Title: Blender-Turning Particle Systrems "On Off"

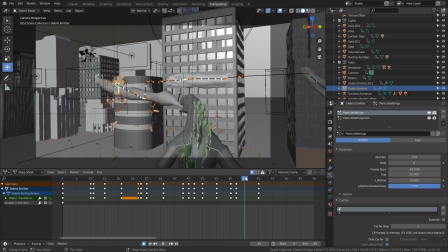[8:06]
At the end here, I just created, I just got tired of doing this, and I went and created a separate particle system at the very end here,
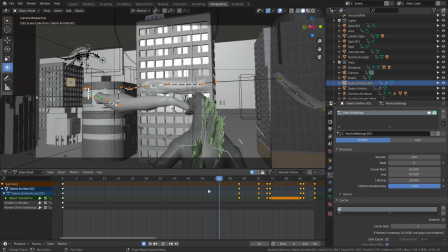[8:14]
because it just was a hassle to have to, you know, move things around. Because remember, there's a lot of reasons why you might want to use this multiple setup,
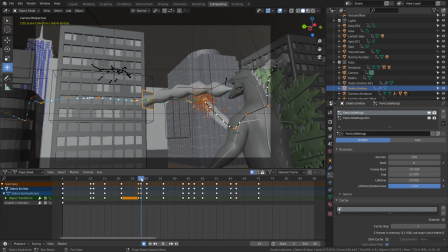[8:22]
multiple particle deal setup, because a lot of times the movement,
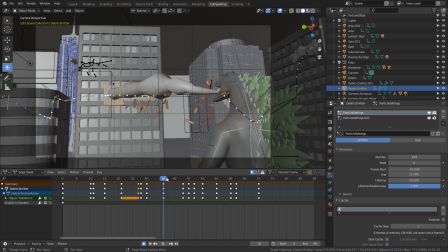[8:29]
the particles will be inheriting the movement of the emitter object under the velocity drop down here.
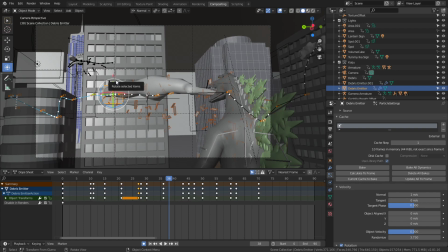[8:35]
and so you might need to use a certain timing of
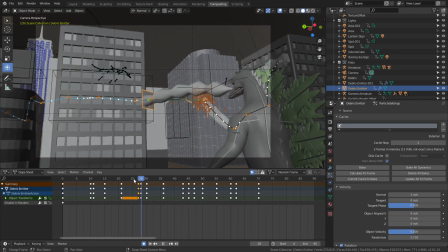[8:42]
this emitter object that you just can't escape from and you might have some some gap here where you need the particles to not render for a certain amount or not be spawned for a certain amount of time so that's the kind of stuff you have to do also you can see here there's
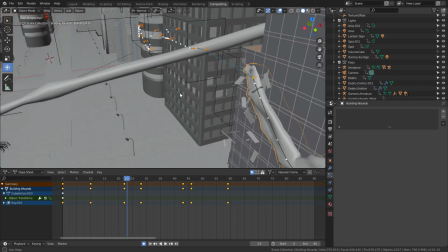[8:57]
this I created this stuff here which is this kind of like a molten scarring stuff of course you can't see let's I hope this doesn't mess up my
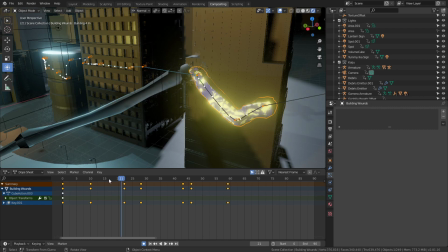[9:06]
screen capture software there so as you can see here it's gonna crawl like crazy when it tries to do this in real time with the
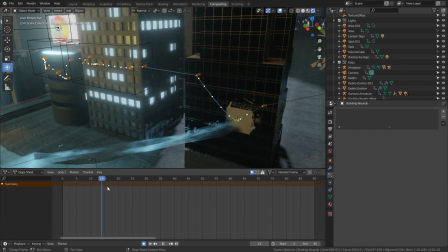[9:16]
screen capture software so as you can see here this like kind of magma kind
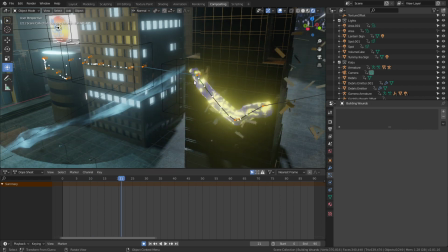[9:22]
of comes out to show that you know it's melting the glass and the girls and everything like that so what I did was I I created just an object, just kind of a cube, and I kept extruding it, added a subdivision surface modifier to it,
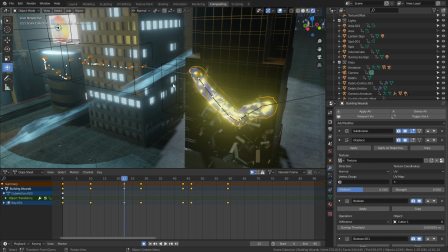[9:39]
and a displacement, and animate the displacement over it, and animate also the emission of the, you know, there's an emission shader added to this. just animate the texture moving across it and then uh i added these boolean objects to
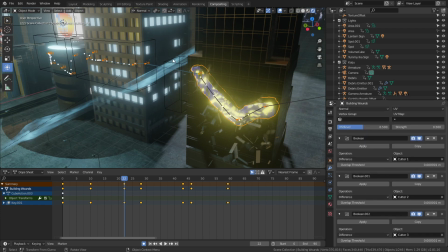[9:58]
kind of these these cubes here that you see in wireframe only those those cubes are actually like
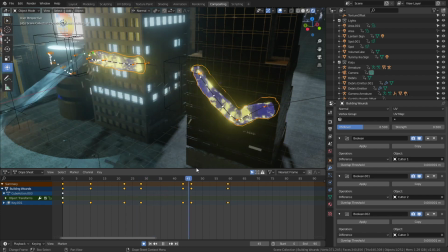[10:03]
booleans that kind of reveal this um this this magma stuff and um also i i did uh some shape keys each uh slice
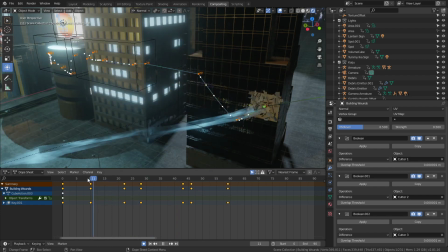[10:13]
of of molten magma that um comes out also has
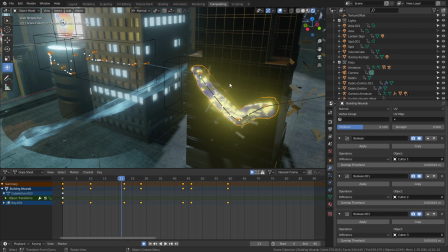[10:18]
like a shape key applied that i animated so it's kind of like coming out of the building
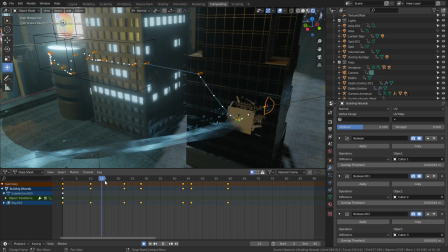[10:23]
instead of just appearing so that way it's kind of the boolean object acts as kind of like a wipe and the shape key kind of acts as like an extrude so as you can
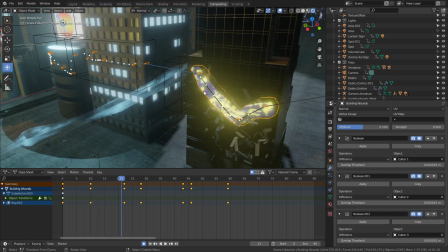[10:32]
see there and then of course on top of that is the emitter
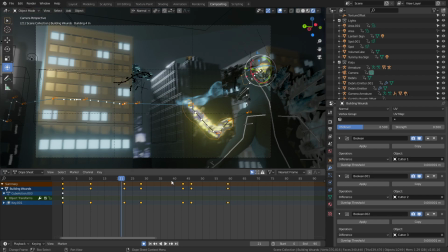[10:36]
of the debris and of course then I'll add hopefully I'll add some other extra effects and stuff and I don't know
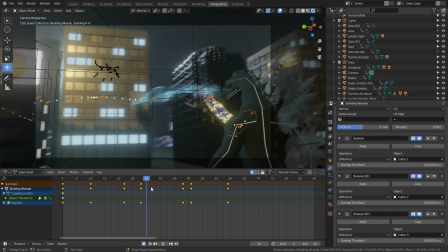[10:45]
why sometimes I've noticed in 2.8 as you can see there for whatever reason
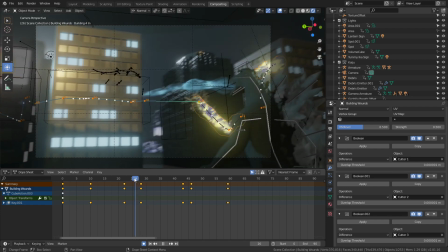[10:49]
I'll just have to animate this very carefully the boolean objects sometimes will just appear
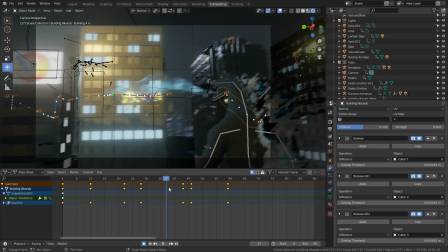[10:54]
for flash so you'll just have to get by that with carefully animating a certain way or you could just unfortunately just cut out that
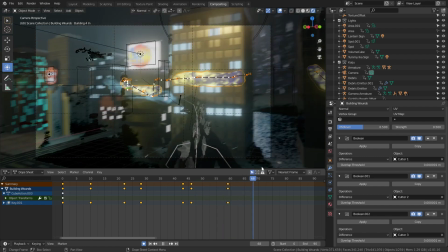[11:04]
one frame and hopefully that will fix that so that's kind of like what the shot is a preview what the shot is gonna look like
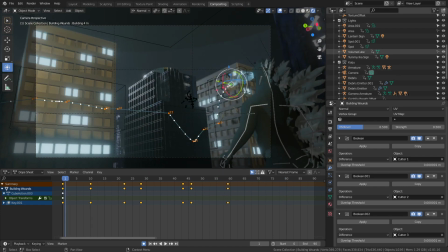[11:12]
all right so I hope this tutorial helps you out and there will be more stuff coming I promise you that and this film will hopefully be done maybe by Christmas I hope my Christmas present to you so happy animating